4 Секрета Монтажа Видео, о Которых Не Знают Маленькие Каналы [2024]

Видео на этих сайтах доступны для бесплатного использования в коммерческих и в некоммерческих целях без необходимости указания авторства.
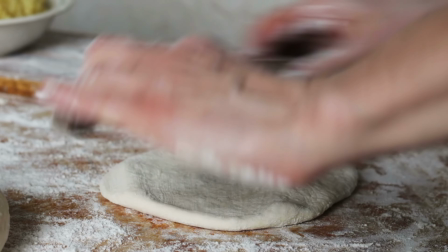И такие стоковые ролики вполне могут быть качественными, их можно эффектно использовать в монтаже. Но тут нужен определенный навык и готовность потратить время на поиски и отбор.
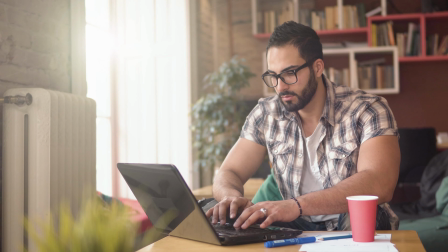Постарайтесь не брать первые попавшиеся варианты и проведите достаточно времени на таких платформах, чтобы подобрать незаезженные кадры, которые не станут вызывать ваших зрителей ощущение дежавю, а заодно будут гармонично сочетаться с вашим видеорядом по смыслу и по стилистике. Кстати, уже существуют платформные приложения с ИИ, которые создают биролы по запросу, они появятся здесь тоже на экране, и используют расшифровку готового видео, чтобы лучше понять, какие биролы идеально бы разбавили ваш текст и генерит подходящее видео. Но если вы привыкли все делать самостоятельно, как я, и не особо доверяете ИИ, ваш вариант это снимать собственные биролы.
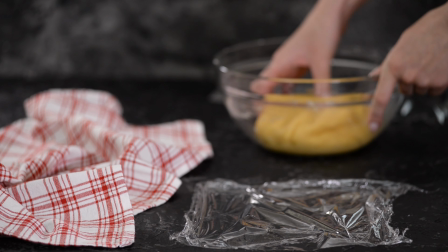Такой подход гарантированно выделит ваше видео из толпы, а заодно продемонстрирует аудитории, что вы максимально вкладываетесь в работу над своим каналом.
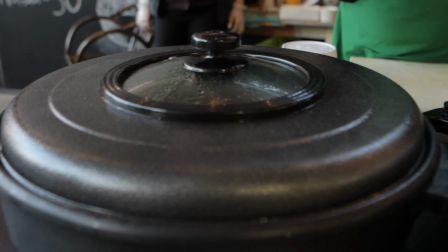При создании биролов не стесняйтесь креативить и экспериментировать. Используйте разные углы съемки, разные уровни и планы съемки, чтобы создать визуальный интерес. Поиграйте с композицией ракурсом, скоростью движения камеры, чередуйте плавные панорамы, трекинговые движения или стедикам. Еще в биролах стоит сосредоточиться на деталях и текстурах, так как этот прием чаще всего используют для дополнения основного контента.
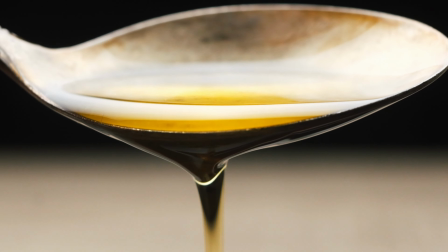Поэтому фокусируйтесь на макросъемке объектов, фактурах, цветах и формах. Все это поможет сделать картинку более насыщенной и создать гармоничную связь между аудио и визуалом. В итоге у вас получится цельное, привлекательное и уникальное видео. Тренды. Следующий прием в нашем списке это следование актуальным трендам монтажа. Дело в том, что маленькие блогеры часто не выходят за пределы своей песочницы. Но если вы хотите, чтобы ваш канал вырос, надо мыслить его как часть большой картины.
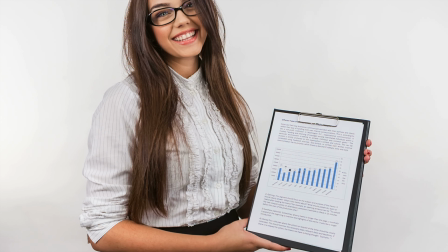А крупные игроки на ютубе не только создают тренды, но и прилежно им следуют. И чтобы вы могли это делать, тоже вам необходимо быть в курсе того, что происходит на платформе.
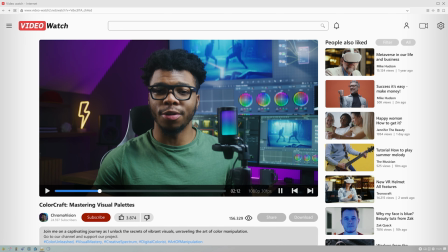Например, сегодня один из актуальных монтажных трендов это стилизация видео при помощи цветокоррекции. Какие-то блогеры выбирают яркую и насыщенную палитру, а другие более приглушенную, как будто бы видео снято на аналоговую камеру.
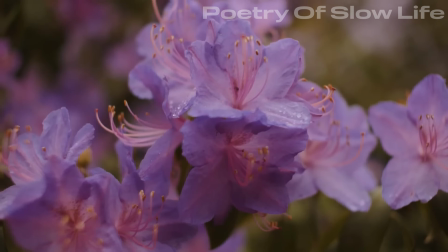Вот хороший пример. Британский канал про slow living. Большинство видео там покрашены так, словно в них добавлена винтажная обработка. Этого эффекта можно достичь за счет уменьшения контраста и яркости ухода в так называемый темный ключ.
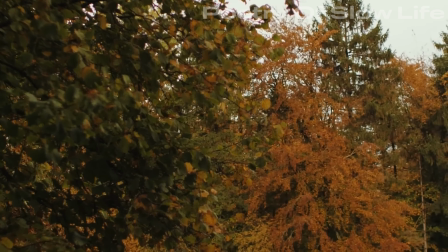Видео в итоге выглядит так, будто это кино про вечную осень. Очень романтично. И этот же прием, кстати, частенько используют и другие каналы с похожими тематиками видео.
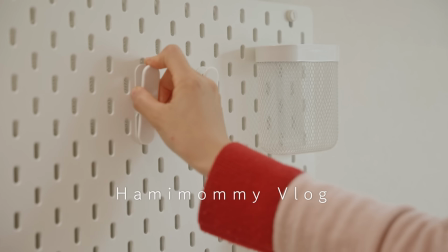А некоторые корейские блогеры рассказывают про домашний уют и готовку, и при этом они любят выкручивать яркость повыше. Так что картинка становится похожей на кадры из мультфильмов Миядзаки. Тоже выглядит довольно прикольно.
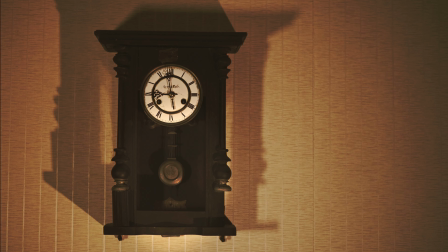Вы тоже можете выбрать определенную цветовую гамму. Например, желтый цвет поможет вам создать доверительную домашнюю атмосферу.
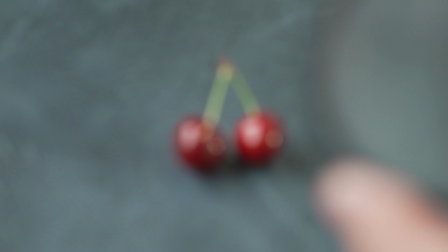Скажем, синий подходит для более динамичных видео. Размытые пастельные оттенки придадут вашему видео романтическое настроение. А скажем, увеличение контраста между теплыми и холодными тональностями может создать эффект напряжения или драматизма. В общем, попробуйте поискать референсы и экспериментируйте с различными комбинациями и настройками, чтобы найти тот самый эффект, который лучше всего отражает стилистику вашего влога. Еще один тренд 2024 года – это спокойный монтаж.
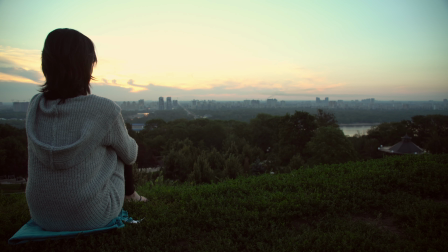Он продолжает набирать популярность, очевидно, в противовес всем этим динамичным приемам, от которых зрители подустали за последние пару лет. Раньше для высокого удержания зрителей, ютуберы делали монтаж супербыстрым и насыщенным.
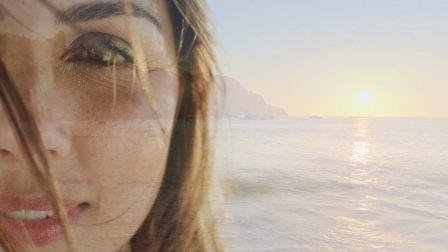Но сейчас все больше блогеров отдают предпочтение долгим кадрам и размеренному вдумчивому монтажу с простыми переходами. Все это помогает замедлить зрителя и заставляет его по-настоящему делить внимание и время вашему контенту. Тренд на простой и спокойный монтаж как будто бы превращает блоги в авторское кино.
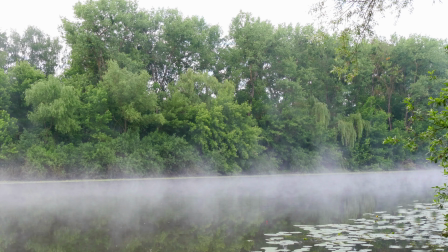Появляются более длинные атмосферные вступления, тщательно подобранный саундтрек, акцент на эмоциях, деталях и эстетическом впечатлении. В общем, если все это у вас отзывается, обязательно попробуйте использовать этот тренд в своих видео. А если нет, то ищите другой.